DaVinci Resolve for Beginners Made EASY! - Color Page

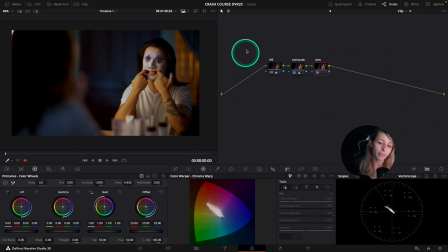742s
So the Chroma wrap is very easy to use. You're going to need to be on the qualifier and we're going to select the skin that we want to change. So technically we are selecting the color we want to change in the frame.
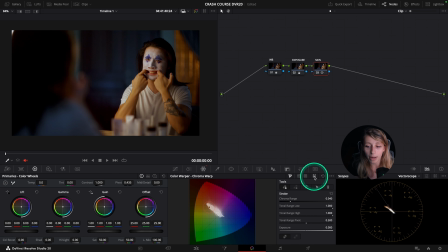759s
And I'm just going to expand my Chroma wrap for you to see a bit better.
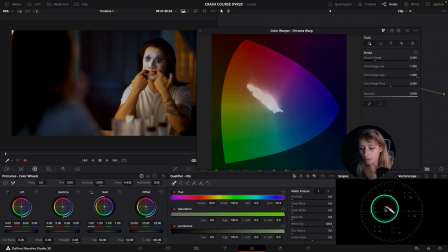764s
And our objective is to bring this little skin that you see. So you can see that I'm sitting in my vector scope to this spectrum of color. If, for example, you don't see what I see in my vector scope, what you can do is go to display qualifier focus.
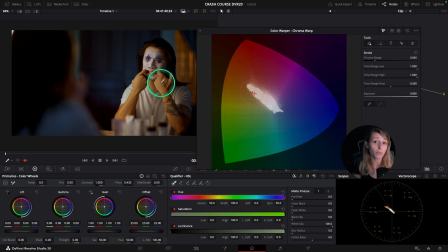784s
If I disable it, I can't see what's going on in my vector scope. If I put display qualifier focus, you can see that it will circle where my skin color is sitting. So I will just try to bring this skin color towards the skin tone line.
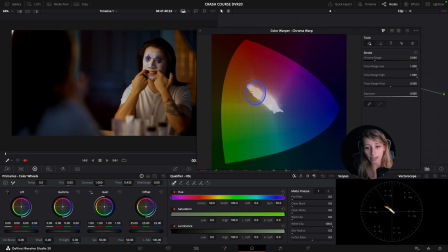802s
So what I do is that I take my point that I already selected and I will try to go towards the skin tone line, but I still keep an eye on my image because I'm going to show you if I go over the skin tone line like this,
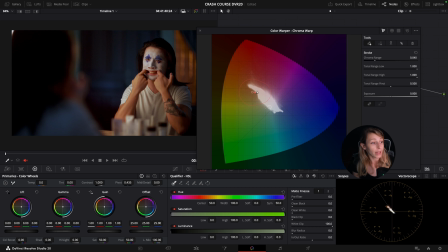820s
if I try to match perfectly the skin tone line, here I'm having a skin that is too magenta. So what I want to do is that I want to be closer to the skin tone line, but I need to keep an eye on what is happening on my image and what feels the most natural.
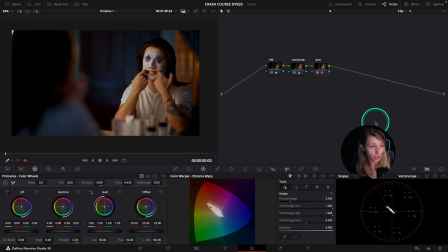839s
Okay? So once it's done, I can just disable it and enable it to see what's going on in my image. And you can see this is before, very yellow, and this is after, way more subtle and way more natural because we put a bit more magenta in the skin.
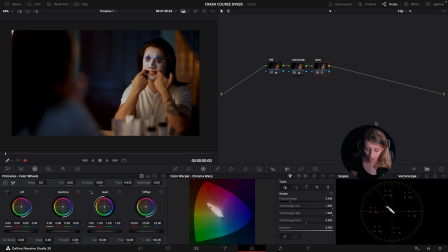858s
Okay, so now that this is done, we're going to create another node, and this one is a particular node. You're going to just press Ctrl P, and this Ctrl P will create a parallel node.
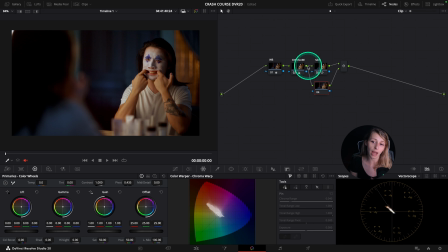872s
So technically the parallel node really quickly is that it's going to permit my node of exposure to feed my skin and feed my other node without having another node before that would affect it.
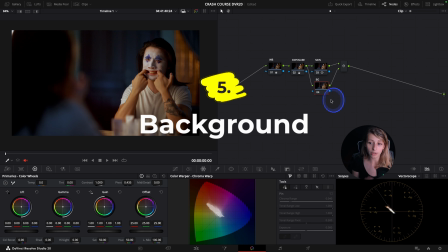886s
I'm going to create a background node and we're going to do almost
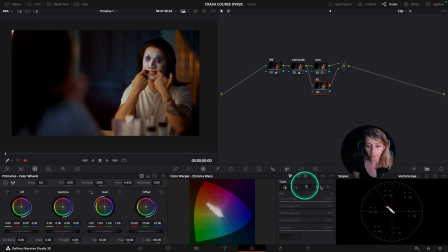891s
the same that we've done with the skin but with the background. And so for this, I still stay in the color wrapper,
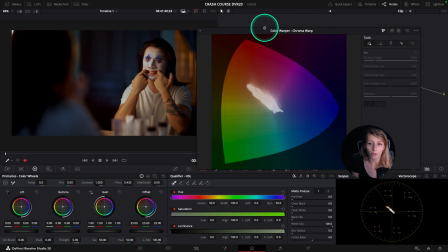898s
Chroma Warp. I can select my blue and I can bring the saturation of my blue a bit more,
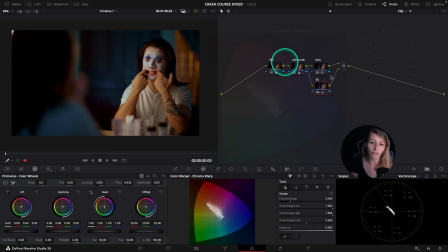908s
if you see. So then we have a bit more cyan going on in the background.
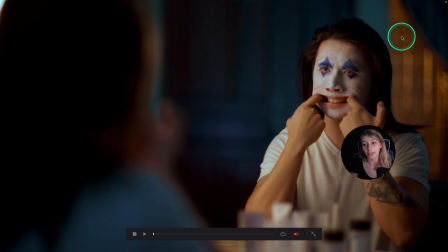915s
So you can see this is before, this is after. It's great.
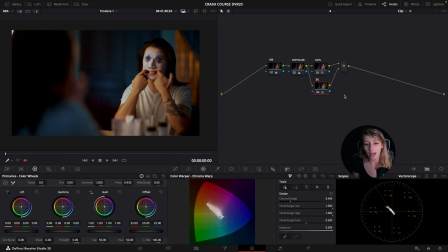919s
And also what I want to do is that I'm going to switch to the waveform for you to realize this. In my image, I'm having my shadows that have a lot of red coming out.
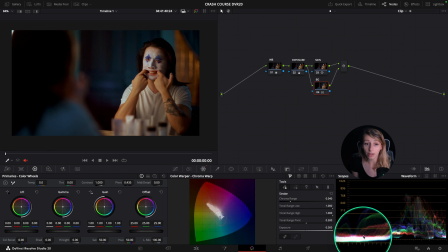934s
So my objective is to have less red in my shadows to come out, to have a better contrast going on. So you can see also in the footage, we have a bit of brown hair where actually my talent have dark hair.
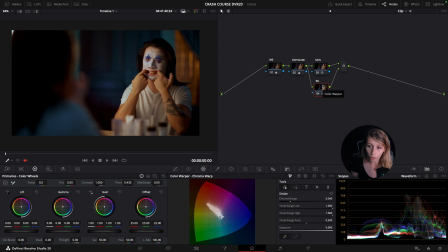952s
Okay, so for this, we're gonna still press Ctrl P and create another parallel node,
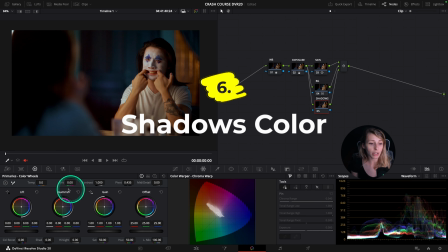959s
and we're gonna call that shadows. And what I'm gonna do is that I'm gonna go to the HDR panel over there,
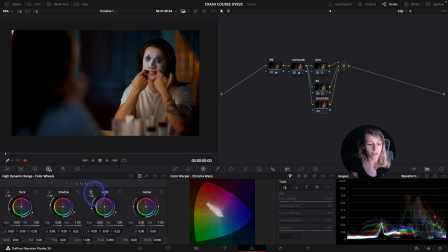968s
and the HDR panel really quickly is a delimitation of the spectrum of light. And what we want to do is that we want to go to dark because we want to affect only the dark point of the image.
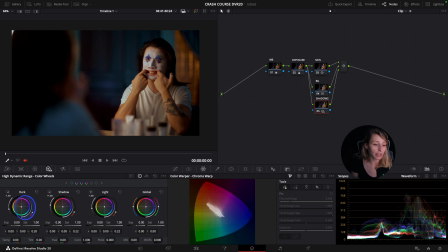984s
And what we're gonna do is that we're gonna slide our dark towards the cyan.
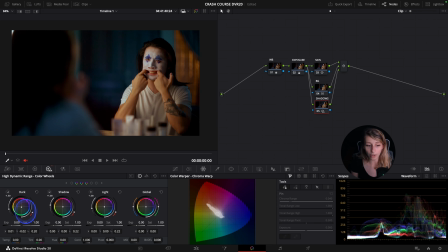989s
And so you can see in my waveform at the same time as what I'm doing, we have our red disappearing in our shadows. So you can see that before we had a proeminence of red over here,
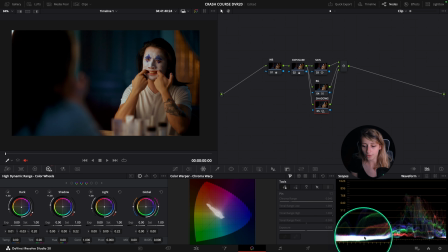1005s
and after we have a clean shadow over here. So you can see the difference.
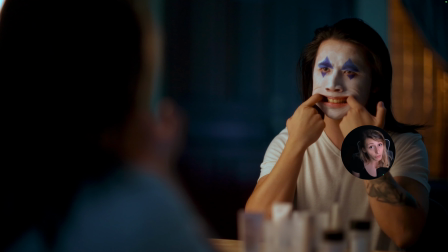1014s
This was before, this is after, and it feels way more clean before and after. And now it feels that the grade is popping more just like because we cleaned the shadows.
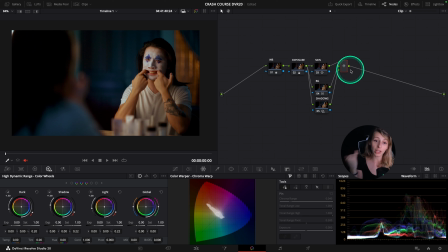1027s
So now that we have done this, we can finish our grade to a vignette.
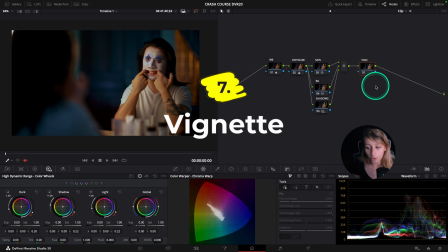1034s
And a vignette could be very convenient for us colorists because the vignette will
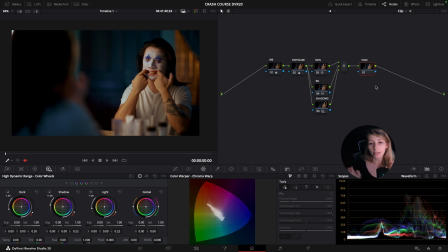1040s
help us to have a sort of a relighting that would focus our attention to our character. So I like to finish my grades with a vignette because you're going to see the effect. It's pretty pleasant. So what I'm going to do is that I'm going to go to the window panel and I'm going to select the circle.
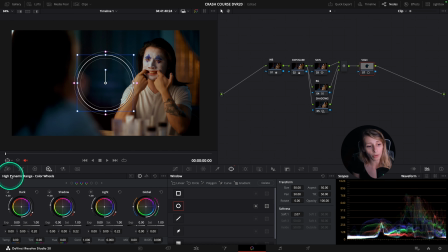1060s
When I'm selecting the circle, if it doesn't appear on your viewer, you can change and go to the power window button. Once you have done this, you go around your character like that. You can feather the shape. So the outline is the feather, the softness.
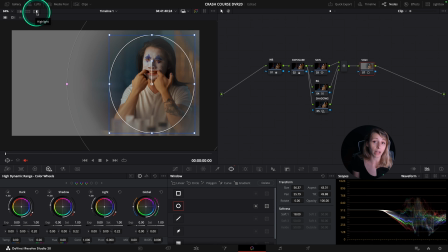1080s
So to see what it's selecting, you can go to this button called highlight, and you can see that it's selecting only my character. What I want to do and what is interesting for me is actually to select everything outside of my character, but not him.
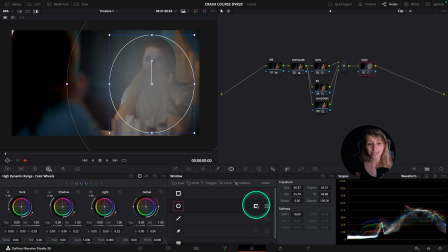1098s
So what I can do, I can just click on this button. That will invert my selection and take everything around, but not everything inside. So now that I've done this, I can go to my curves over here. I click here and go to my curves custom. And I'm going to create a point on my curve and go down like that.
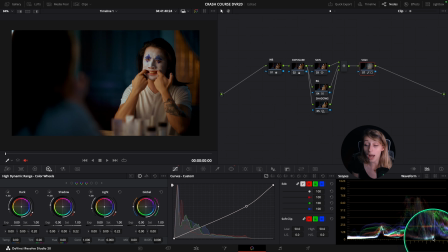1122s
But not too much because we still don't want to have any shadows under the 0.
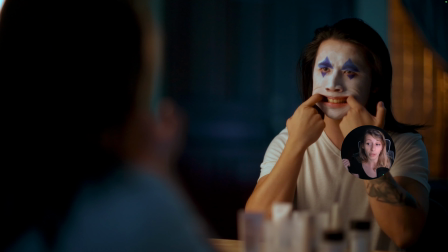1126s
And you're going to see what it does. So this is before, this is after, before and after.
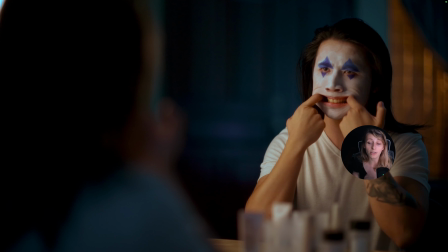1134s
It helps our focus to be on our character by darkening the edge of our image.
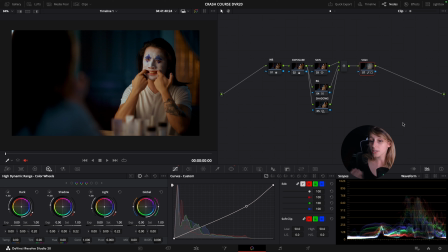1141s
And it's already pretty cinematic. So you see, you don't need that many nodes to create a real great image. You only need a bit of white balance, exposure, some adjustment on the skin and the shadows,
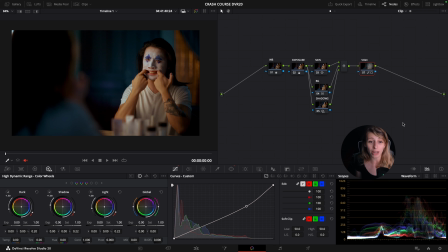1154s
and a vignette, and you have a spanking grade. So I advise you to follow along and to copy what I've done, because this is a good exercise for you to adapt your eye to the color grading logic. And I hope that it helped you and that was simple enough to follow. And I see you next time, guys.
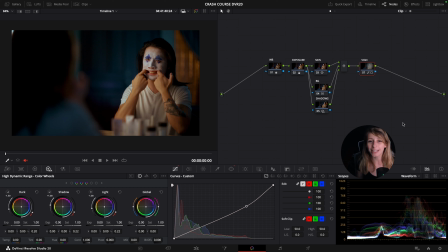1175s
See you, keep grading, have fun.